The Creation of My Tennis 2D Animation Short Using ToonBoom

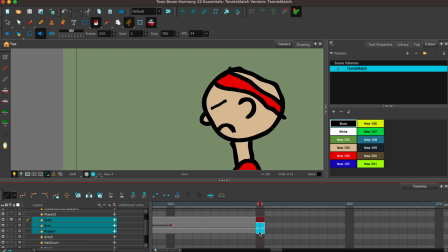[49:48]
So we're going to extend these just maybe to 270. I'm going to add one more layer.
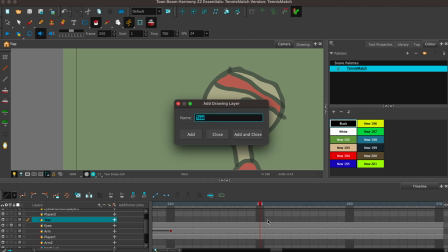[50:00]
for a tier, and I want it to come about a little bit after he.
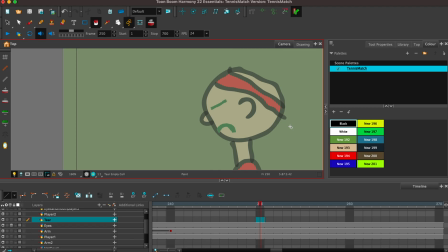[50:07]
Don't love his facial expression. Maybe, you know what? Let's do this with the eye. Let's give it a little bit more shape than just a straight line. We're gonna do this.
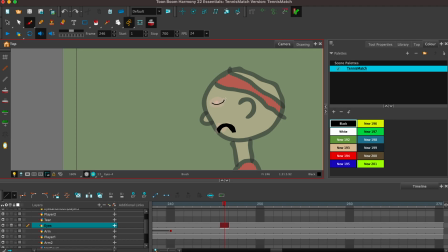I like that. That's better. That looks sad. Okay. So then at about 250, we're going to draw a tear.
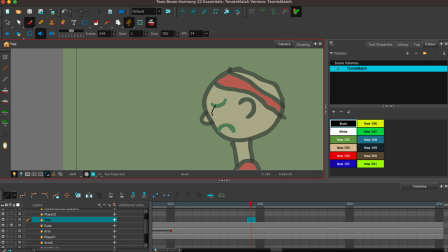[50:40]
And the tear is going to start here. And we're just going to make a massive tear because this is a cartoon. That's what cartoons are. I could use this color. Let's see. What does this color look like? Is that? I like that as a color. So now we're going to go to
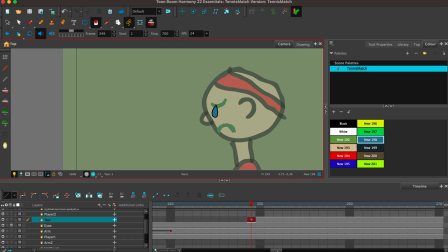[50:59]
270. We're going to keyframe it. And by 270,
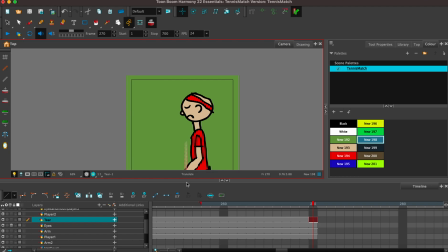[51:08]
put that on it. We'll have it drop completely. So now, one last thing that I want to add in here, because I'm trying to get subscribers, please subscribe,
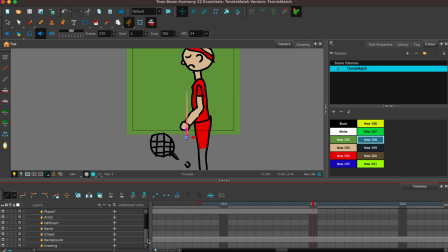[51:28]
is something really quick that says please subscribe. And so I'm kind of thinking that we're going to do that with the crowd. So I'm going to copy the crowd, copy this
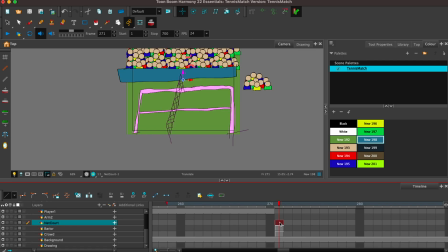[51:43]
after the tier about here, and it doesn't need, it needs to be half a second. So that's about 12. So we'll say 85.
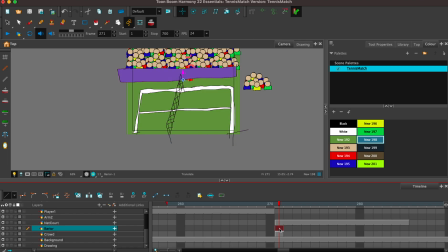[52:00]
And then we're, all of these need to go to 85.
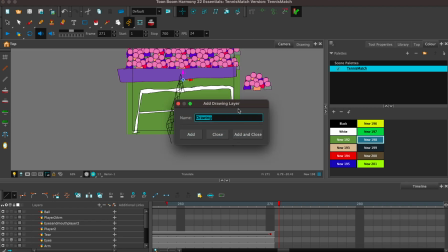[52:14]
And I'm going to add one last layer. Call it please subscribe.
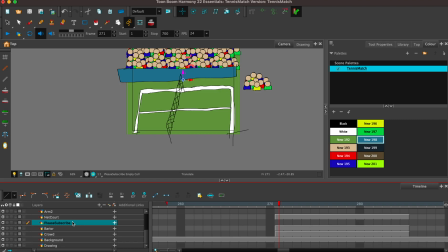[52:24]
And as long as it's above all of those, there we go. And we'll just add some text. And maybe we'll add a little sign.
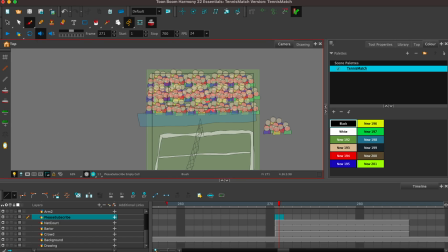That they're holding up. We'll make it white.
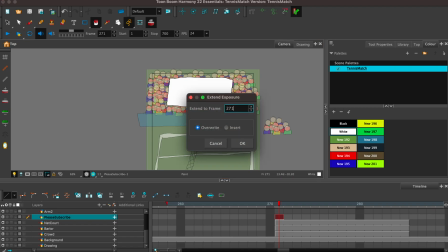[52:51]
We're going to extend this to 285, just like the others.
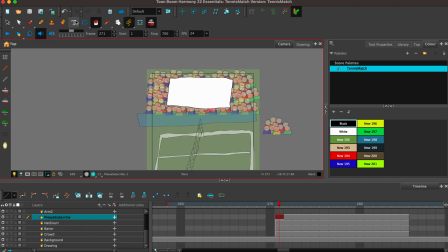[52:57]
And for this, I'm just going to use the text, and I use the same, if I go to tool properties, I use the same font every single time. I'm kind of trying to develop an aesthetic, and part of that aesthetic is the font that I use.
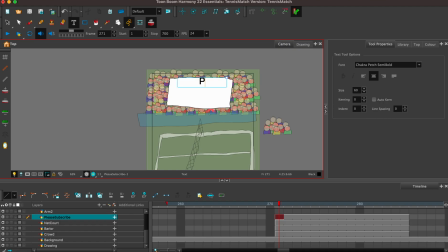[53:15]
So we'll put this in here, and I'm just going to say, please subscribe. Yeah, I think the size is good, but I can relocate it. And there, yep, that's what I want. Large crowd.
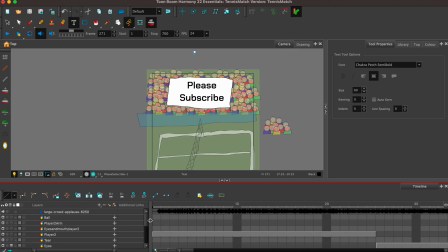[53:31]
What I don't have is tennis balls, because I want bouncing tennis balls. So
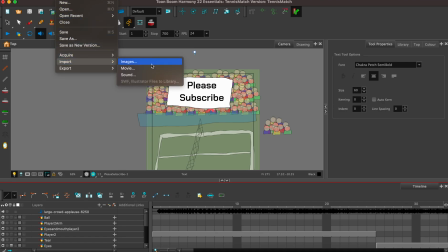[53:44]
perfect. Download file, import sound, downloads.